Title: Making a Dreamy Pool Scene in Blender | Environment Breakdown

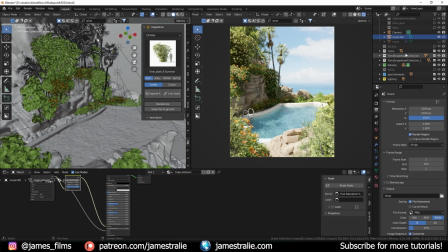So really cool, a little bit of brightness there. I used just for a little bit more interest in this scene, I added in a little bit of a stone building here from Kitbash 3D. So that was just super simple. I've actually modeled a bunch of stuff like this on my own too.
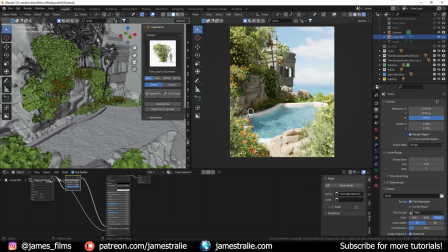Actually just this past week released a really cool cathedral model that I put together using a lot of Bezier curves as well, actually, to generate it. So you can actually download that over on my Patreon too, so that's available. So that was really fun too. And then added in some other small details that you might not notice at first glance, but just, you know,
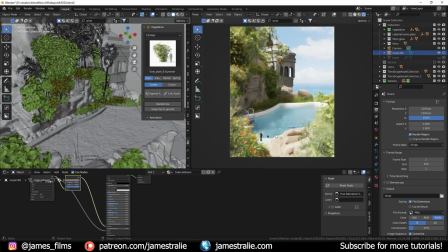for that cozy beach feel to it, I added in some wine glasses and like a wine bottle here, which I got from BlenderKit. You know, you can model this on your own, but just for little details like that, that I don't want to spend too much time putting together, I'll just usually pull from something like, you know,
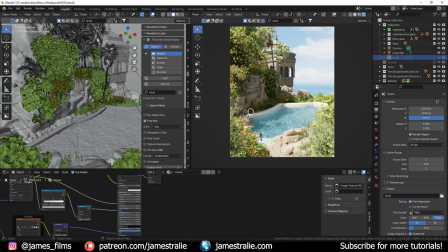Blender gets pre-made assets. The one asset I did want to make on my own was a towel kind of draped over the rocks as if, you know, someone had just jumped in the pool and they're leaving their towel up on the rocks. So if I turn this back on, you see there's this kind of like cool towel that looks like it actually blends in pretty well at the scene, kind of draped over this rock.
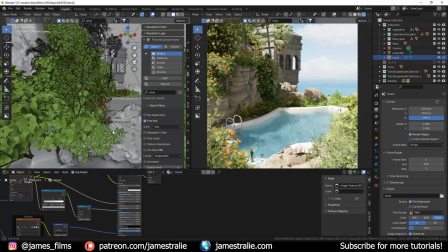And the way I did that was actually a cloth simulation. So I set this rock beneath it here.
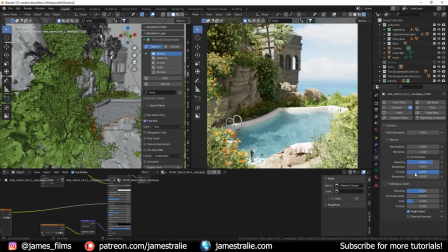If I go over to the physics properties, I set it as a collision object and then really cranked up the friction a lot because this thing kept sliding off it added in a plane just gave it like a loop cut super simple loop cut made it a cloth simulator you won't be able
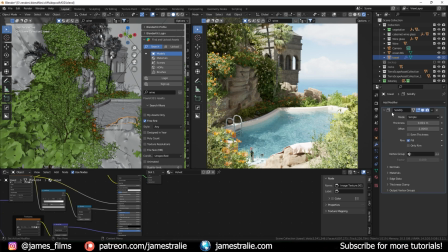to see this because i already applied it all to this but originally below or instead of this solidify here there was like a cloth simulation i didn't really touch the settings too much on that the many settings i touched were just this one for the rock just to kind of keep it on just placed the plane above it and then dropped it on the rock and it kind of naturally you know conformed to that rocky surface
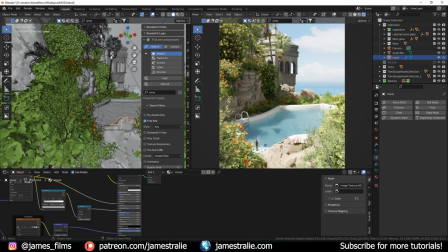I might go back in future iterations of this kind of stuff to make this look a little bit better because it does look a little bit unnatural there. Like maybe it's a little bit too straight edge. I kind of want to have this like a little bit wavy. And I could always go in and actually sculpt this using, you know, the cloth brush.
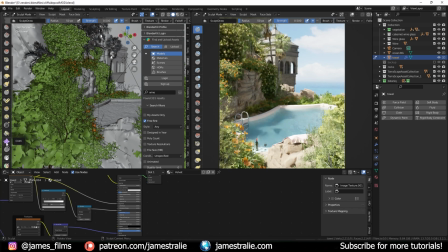There's actually a really good cloth brush available now in Blender. If I scroll all the way down here, cloth, you can actually use this to kind of like deform some of the edges of these things a little bit more. Add a little bit more kind of waviness into it to break it up. um so i i just did that for um making this towel to kind of drape it over
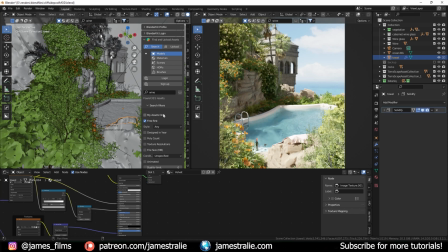applied the cloth simulation simulator applied the subdivision surface to it and then i actually added in a solidify with a very very
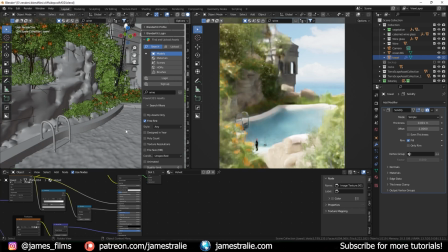small amount of thickness this doesn't really make a huge difference but if i zoom in uh you can see what difference it makes this is without
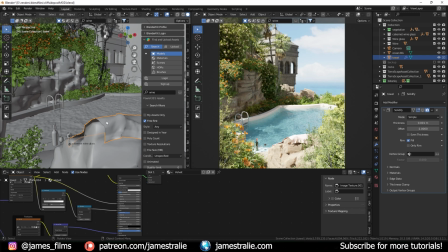the solidifier it literally looks like a piece of paper um and if you've ever looked at a towel it doesn't look that flat it does have like a little bit of subtle thickness it is pretty thin still but it does have a little bit of that subtle thickness to it. So I added in a solidify. So if I just toggle that on and off, you can see it just adds like a little bit of kind of fluff to it.
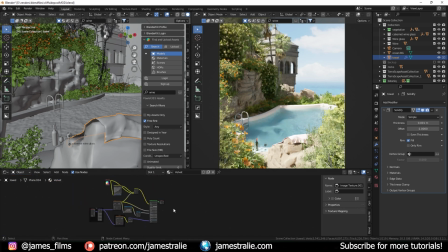I have this kind of custom velvet material that I've made. I've also released this material on my Patreon. And the way it works is you just go over to this RGB color here and you can just select whatever color you want and it just changes it pretty easy.
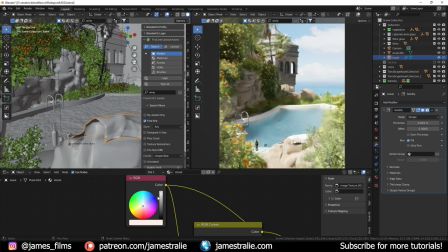So it's a nice little material and it has pretty good results. I've used this for a couple of my other renders, like those kind of cozy carpeted rooms. I use this material quite a bit for it. Um, so that was really the last element.
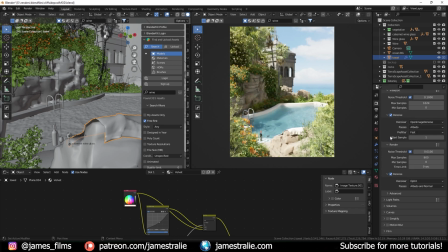Um, and then I just hit render and for my render properties, people often ask, um, maybe I was a little bit too high with the sample count here, but I was doing this as a still image. So I wanted to have a pretty good result. And there's also a lot of light bounces going on for this caustics here. So I have my samples at 800, uh, with optics denoising set on.
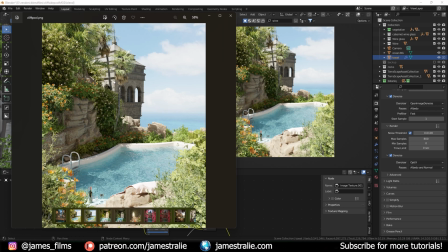And again, this is the final result immediately out of Blender. This is no post-processing whatsoever done on it. Um, oops, that's a different render. Um, this is with no post-processing. This is with a little bit of color correction just to kind of warm stuff up and added in a little bit of sparkles to the water there.
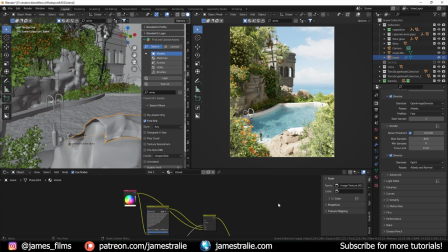So pretty cool. So I had a lot of fun with this one and I hope you enjoyed seeing this kind of break down the process. This is a new type of video I've been putting together recently just to kind of walk through things. Not necessarily step by step but just macro scale talking about the different concepts and stuff giving you some tips and tricks and
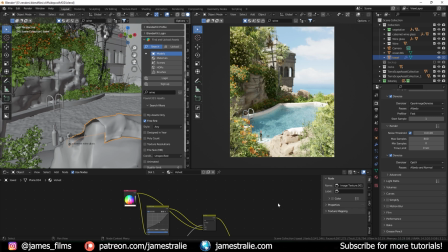talking about some of the pitfalls that I've fallen into that you can hopefully avoid when you're working through your own projects as well.